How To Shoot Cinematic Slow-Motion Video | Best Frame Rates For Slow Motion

Hey what is up guys Eric Thain here from Cinema Mastery and today we're going to be talking about slow motion.
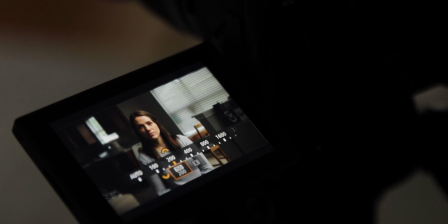Before we jump in though if you're learning filmmaking right now I want to tell you about a training I did recently that's a full hour long teaching
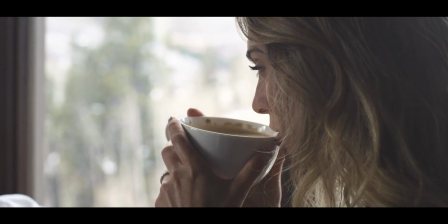you everything you need to know about how to make cinematic Hollywood-like videos even if you don't have expensive camera gear. So I'll put a link to that down below so you guys can go check it out but for now let's jump into this video.
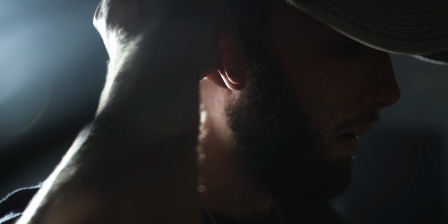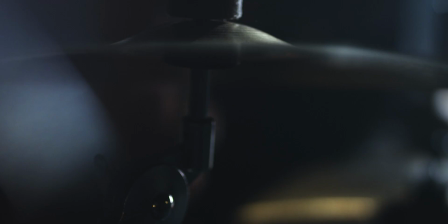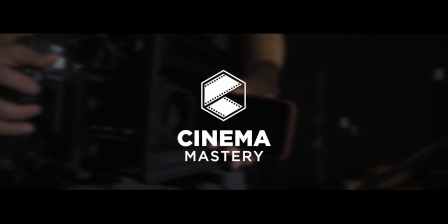So the first thing we need to understand when we're talking about slow motion is how frame rates work.
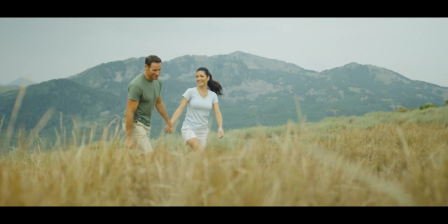The frame rate of your camera is the number of still frames or images it captures in one second of video, and it's measured in frames per second.
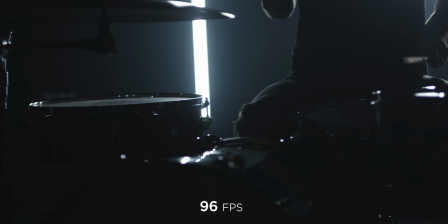So a slower frame rate will give you a more stuttered look, and a faster frame rate will give you a more fluid motion in your shot.
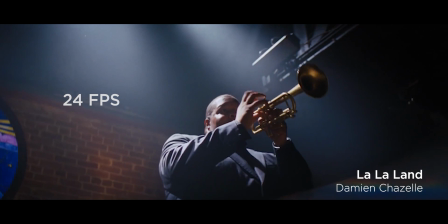Now the standard frame rate for the cinematic look for movies and commercials is 24 frames per second. So if you're going for a cinematic look, you always wanna finish in that frame rate. But if you wanna shoot slow motion, you actually shoot at a higher frame rate,
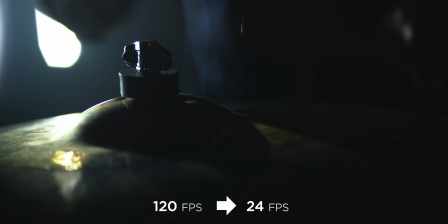like 60 frames per second or 120 frames per second, and then conform the footage back to 24 frames per second in post,
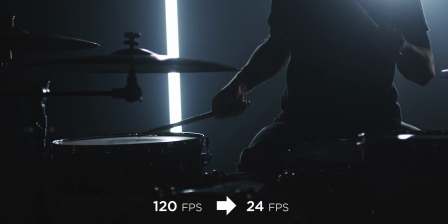which I'll show you how to do in a little bit.
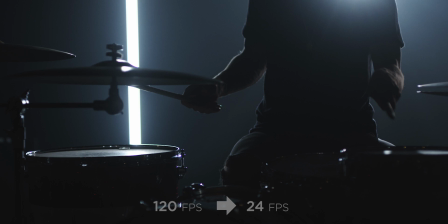Since the higher frame rate has more frames per second, when you slow it down, those frames get stretched out, creating the illusion of slow motion.
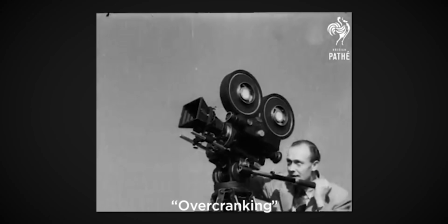This is called over-cranking your camera.
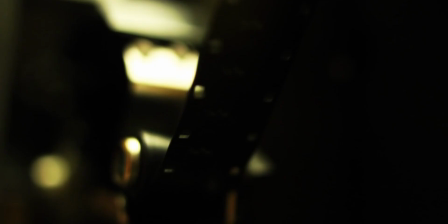And the reason is because back in the film days, camera operators would literally over crank their cameras or basically crank them faster,
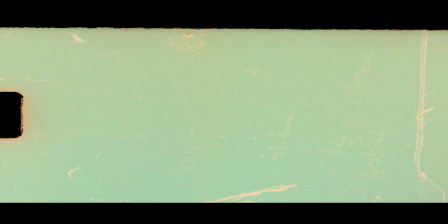which would feed the film through the camera faster, causing it to capture more frames in one second.
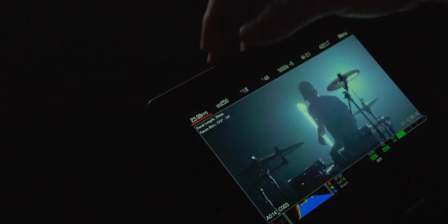Now, of course, everything is done digitally. So on most cameras, you should be able to just choose the frame rate you want.
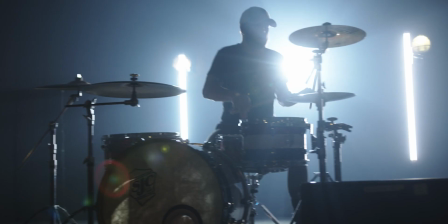So the bottom line is when you want normal speed footage, shoot at 24 frames per second.
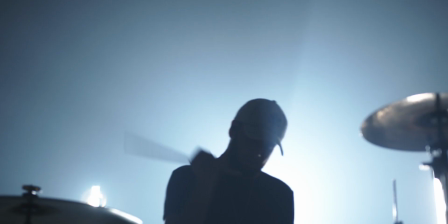And when you want slow motion, shoot at a higher frame rate and then conform it back to 24 frames per second.
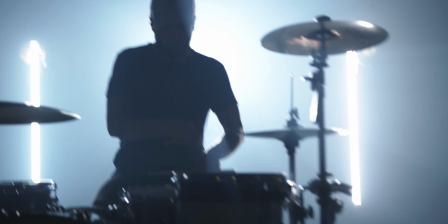What this means is that you can't just take your regular 24 FPS footage and slow it down in post because
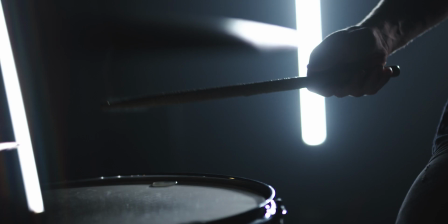you'll end up with really stuttered footage because there aren't enough frames to fill up the extra time that it takes to play the clip.
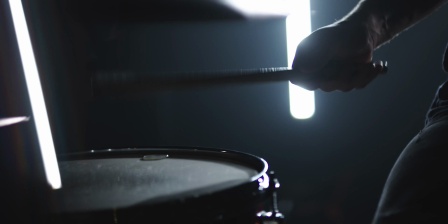And what this also means is that you have to choose the playback speed you want before you hit record.
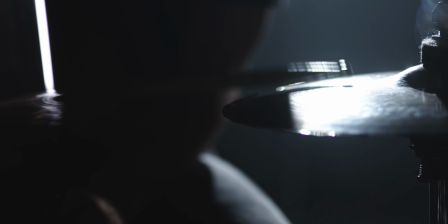So you can't just shoot an entire video in 60 frames per second and then only slow down the clips you want because all the clips you don't slow down will look extra fluid,
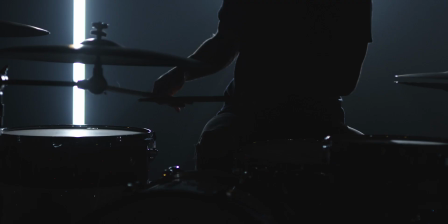which kills the cinematic look. You'll actually see some people doing this, and it looks really bad.
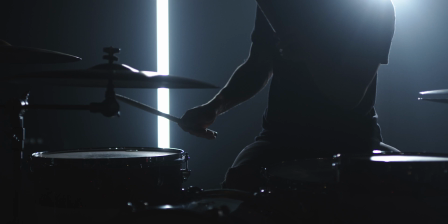So unless you're going for a speed ramp effect, you need to shoot at the right frame rate.
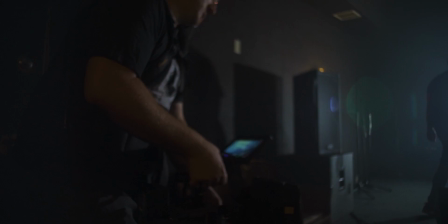I know it's kind of a hassle to have to change your frame rate all the time while shooting if you're switching between normal and slow speed, but if you want to shoot films that look professional and cinematic,
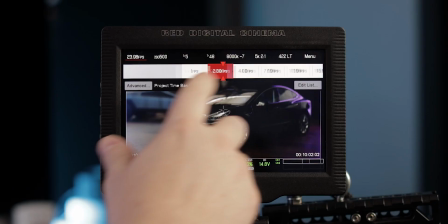this is just part of the game.
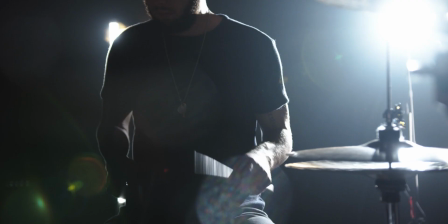So I recommend getting familiar with different frame rates so you know which ones to use in different scenarios based on what you're shooting and what type of motion you want. Speaking of different frame rates, let's actually go through some of the most commonly used frame rates and some of the scenarios you might find yourself using them in.
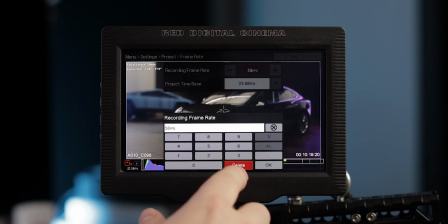If you're shooting on a higher end camera like a RED, then it'll usually give you the ability to choose the exact frame rate you want.
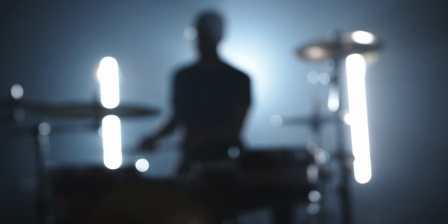But on most cameras, you just have a few predetermined options, which are usually around 24, 30, 60, and 120 frames per second.
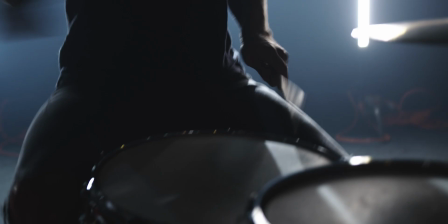So first is 24 frames per second, which like I mentioned already is your standard frame rate for cinematic motion at normal speed. This is what you're going to use a majority of the time, and it's especially important if you're shooting anything that needs to sync up with audio, like a music video or dialogue scene.
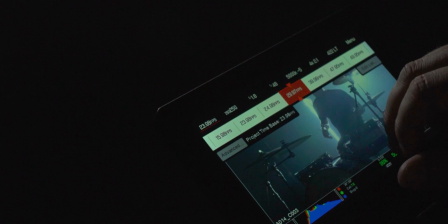Next is 30 frames per second, which honestly doesn't get talked about much by filmmakers because it doesn't give you that dramatic slowdown effect,
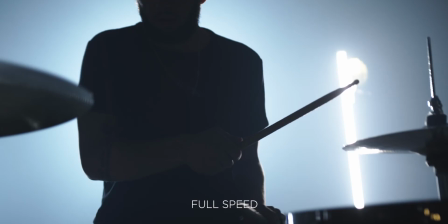but I personally think it's one of the best kept secrets of cinematography.
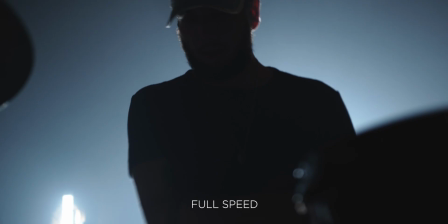So when you conform 30 frames per second footage to 24, it gives you a really subtle slow motion effect that honestly most people usually won't even notice. They'll be able to feel the effect, but probably won't be able to put their finger on exactly what it is.
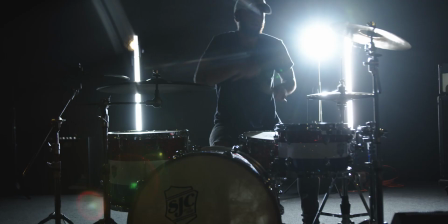You can use 30 frames per second to create a subtle dreamy effect on your footage in situations where you don't want it to feel like slow motion,
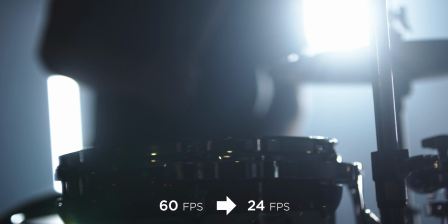but you need that little extra touch. Next up is 60 frames per second, and this is just your standard middle of the road slow motion effect.
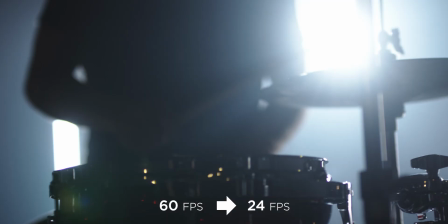60 frames per second looks good on just about anything and really starts to drive home a noticeable slowed down effect on your footage.
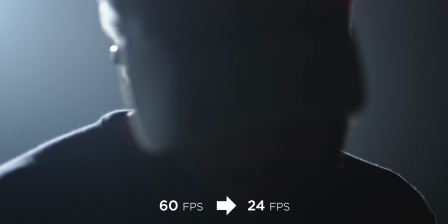So in just about any situation where you're trying to slow down the motion of your shot, as long as it's not something that's moving too fast, 60 frames per second can get the job done.
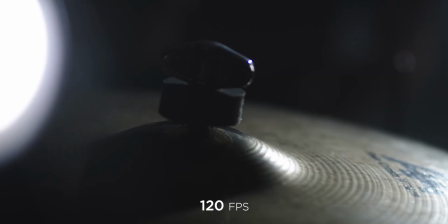Now, 120 frames per second is where you really start to see a significant slow motion effect.
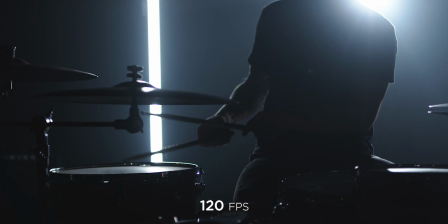And it can be used on most footage as well if that's the look you're going for,
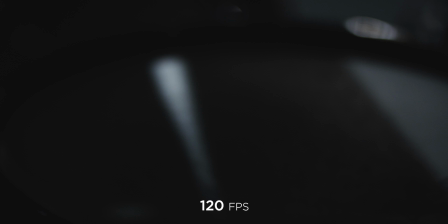but I personally think it looks best on fast moving objects since you really start to see them slowing down at this frame rate.
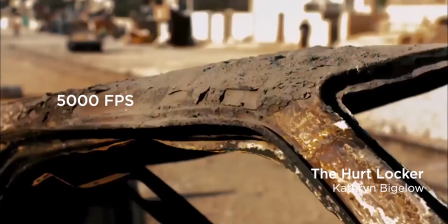Now, obviously 120 isn't the highest you can go. there are cameras that can shoot at thousands of frames per second and really slow down time but
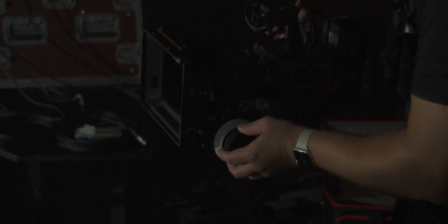these frame rates are what you'll typically see on consumer and professional cameras today now one important thing to note is that as you change your frame rate
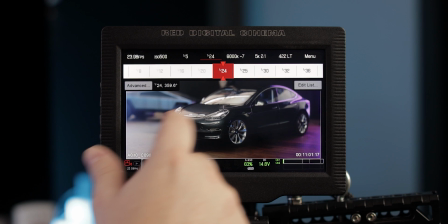you always need to change your shutter speed along with it so no matter what frame rate you're shooting at you should always set your shutter speed to half
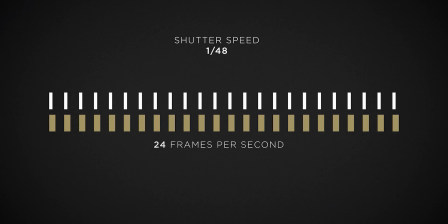or double your frame rate depending on how you look at it so that means if you're shooting at 24 frames per second which makes each
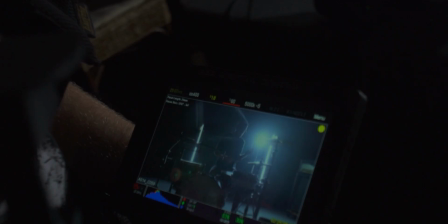frame 1 24th of a second then you should set your shutter speed to 1 48th of a second.
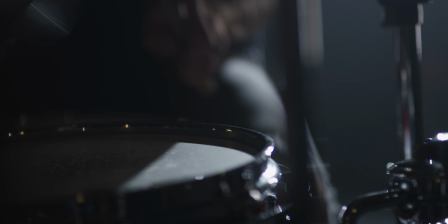At 30 frames per second, your shutter speed should be 1 60th and so on and so forth. This will give you that smooth cinematic motion no matter what frame rate you're shooting at.
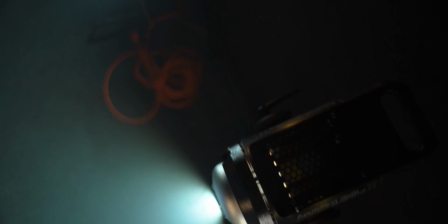But it's important to keep in mind that as you increase your frame rate, you also have to increase your shutter speed, which means you need a lot more light in order to keep proper exposure. So at 120 frames per second, your shutter speed is going to be 1 2 40th of a second.
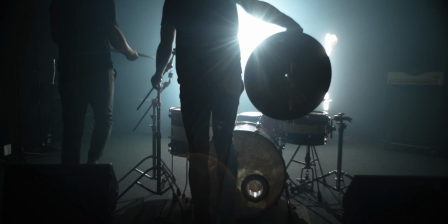So you're going to need a lot of light. So that's just something to think about before you go shooting everything in 120 frames per second. Now, once you've got your high frame rate footage shot, it's time to take it into the editing software and convert it back to 24 frames per second. And a common mistake that I see a lot of beginners make is that they just go into their timeline and change the speed of the clip. The problem with doing this is that it doesn't give you a perfect conversion between frame rates and you might end up with dropped frames and jittery footage.
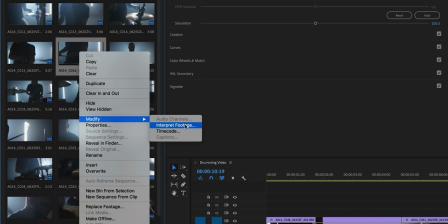So to do it the right way in Premiere Pro, you just right click on the clip and choose interpret footage then type in the frame rate you want to conform to which in this
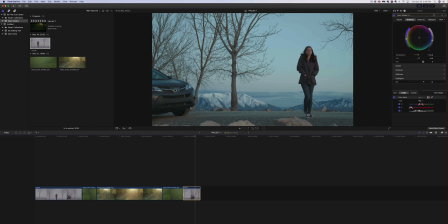case is 24 frames per second in Final Cut Pro you just go to the retime menu and select automatic
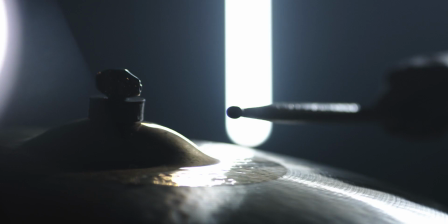speed and if you're using another editing software there should be a similar option to do the same thing the only exception to this rule
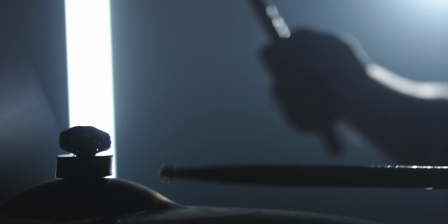is if you're trying to create a speed ramp effect where the clip gradually changes between normal and slow motion and in that case you would just select a portion
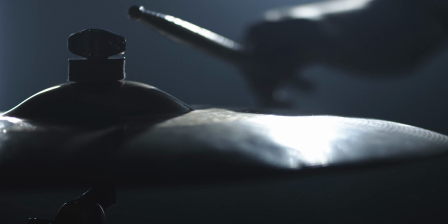of the clip that you want to be in slow motion and just slow down that section but that's a different topic for another video. Now, frame rates and slow motion are just one tiny part of everything that goes into making a cinematic looking video.
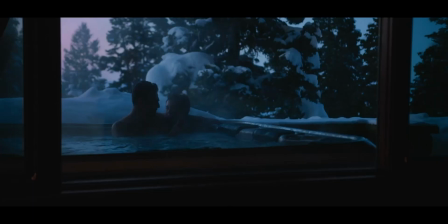So if you want to learn how to make cinematic films, even if you don't have expensive camera gear, be sure to check out the training that I'll link down below.
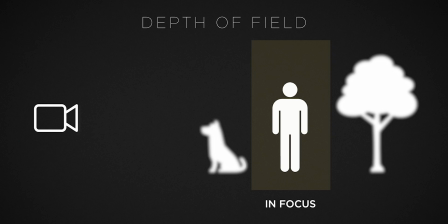It's a full hour long, and in it, I share my top 10 cinema hacks for making your videos look like a Hollywood movie really quickly and easily. So check it out. Anyway, hope you guys enjoyed this video. If you have any questions, write me a comment down below. Keep shooting awesome stuff, and I'll see you on the next one.